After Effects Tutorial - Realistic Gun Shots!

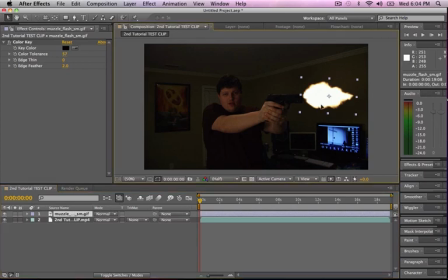So remember, I'm not trying to tell you what to do here. I'm just showing you ways to do it. Okay, so we have that in there. So if you watch it so far, wait till my, alright, see that, how my gun kicked back? That's probably where we want to add the muzzle flash. So you'll add it there.
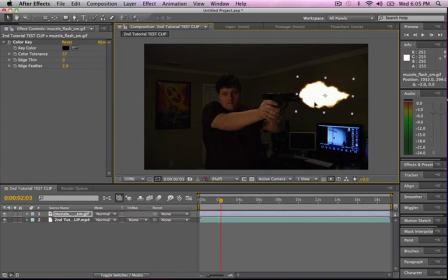You'll come down here to the timeline, and you'll notice, well, here's the muzzle flash track right here. It just, look, it constantly plays. Well, it's not what we want. We want it to start when my gun blows back, like that, right there.
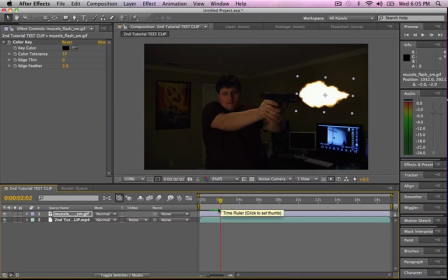So what you can do is just
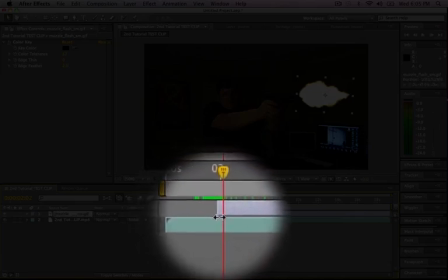go down here till you get the arrow and literally just drag the clip up on the timeline until it gets to your playhead.
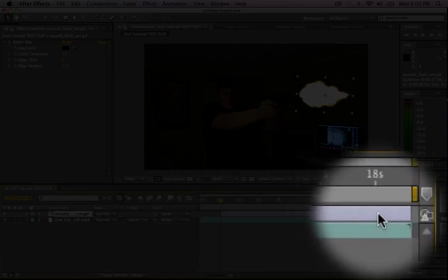And that just makes the clip start where your playhead is, and then you can drag it back.
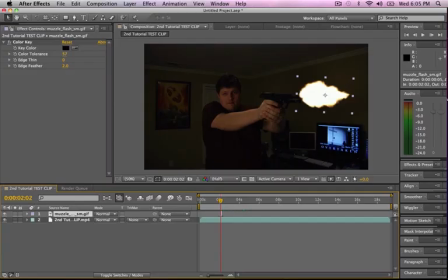I typically just like to make my muzzle flashes around like one frame long, so it's not too much. And they'll get so small sometimes that you'll have to go down here and kind of zoom your timeline in a little bit. So that looks. Let's watch it real quick. Render it for a minute.
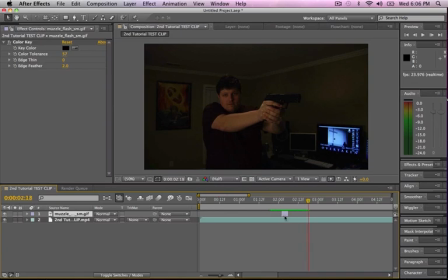Make sure it looks okay. See, it's still just a little too long. Let's shorten it a little bit. Okay, that looks about right. Maybe a little more. Let's see here.
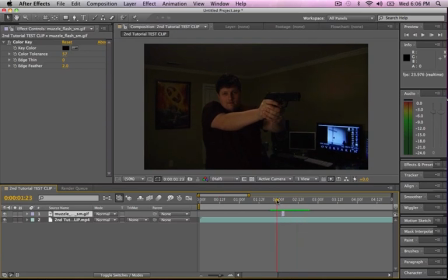There we go. That's about right. Okay, so now you'll notice the reason I shot this footage in a darker room is to show you guys for this tutorial, if I was actually shooting a weapon like that right there, the
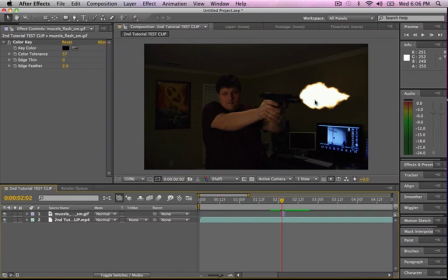environmental reaction would be that it would cast, I mean, come on, that's a big fireball. It would cast light on the wall, on my hands, on my face. So how in the world do we get, you know, this muzzle flash to cast light on my face just like it, you know, to appear that it was actually a real muzzle flash?
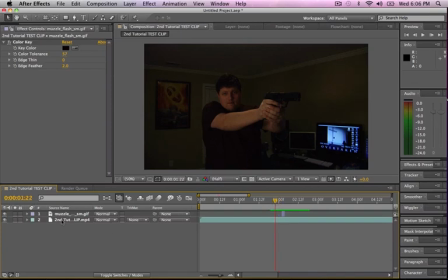How do we do that? Well, I'm about to show you how. So your footage that you imported, your base footage right here, the clip,
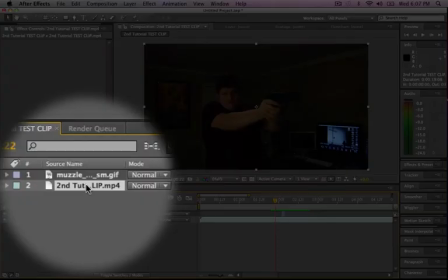you're going to duplicate it by pressing Apple D. Okay, that just duplicated it.
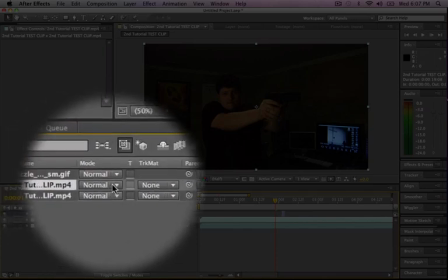You'll make sure that the one on top, you change the blending mode to add.
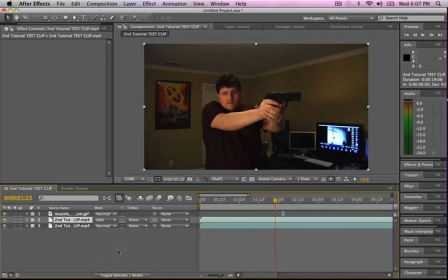Okay, you'll see that made everything just a little lighter. It's not what you want exactly. You want to go up here to the pen tool, and you're going to draw a little shape on where you think that muzzle flash would cast some light.
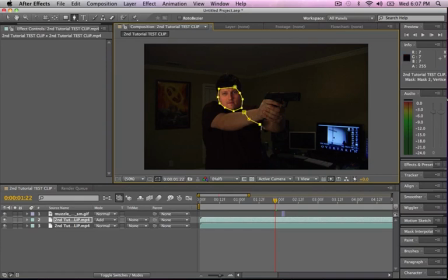So probably there, from my arm, around my hands a little bit there. Okay, so now you can see kind of what I'm doing. I'm adding light here. And then it would cast a big reflection around kind of this area in front of the gun, because that's where the fire is.
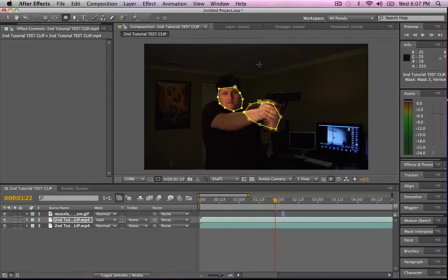So you can go up here to your elliptical tool. You can draw a big shape like that. Okay, so so we did that.
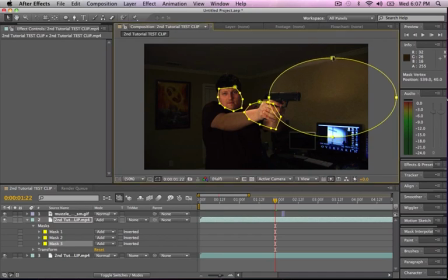So now you're basically just going to want to line it up correctly here. I'll kind of extend it to the ceiling a little bit there.
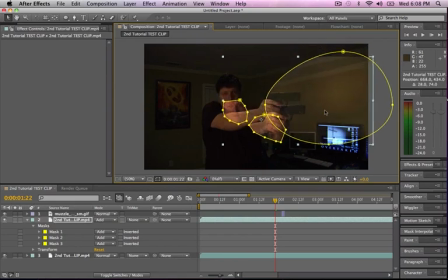Let's back it up a little bit. Jesus. Sorry about this, guys. I'm being retarded here. Okay. Then, since we already have light on our hands, we're just going to feather it.
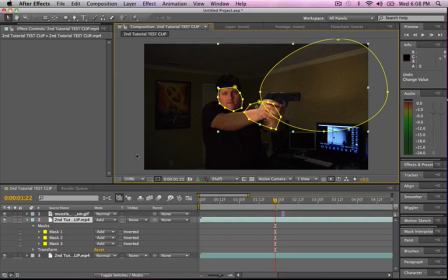So, in order to feather these masks, which basically, feathering basically just diffuses the light a little more, and it makes it not look like such a defined shape. So we're going to go to all the masks here that we've created and click on all of them by shift selecting them and press the F key.
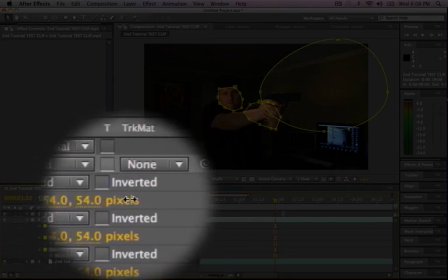And look, that brought up the feathering on all of them. So you'll want to bring the feathering up to just kind of whatever you feel, you know, until you feel when it needs to stop.
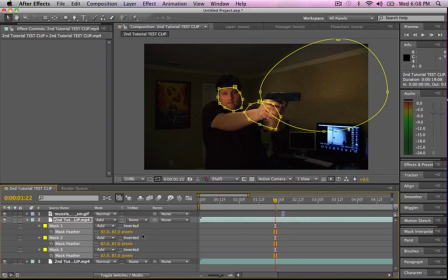I think about there looks good for me.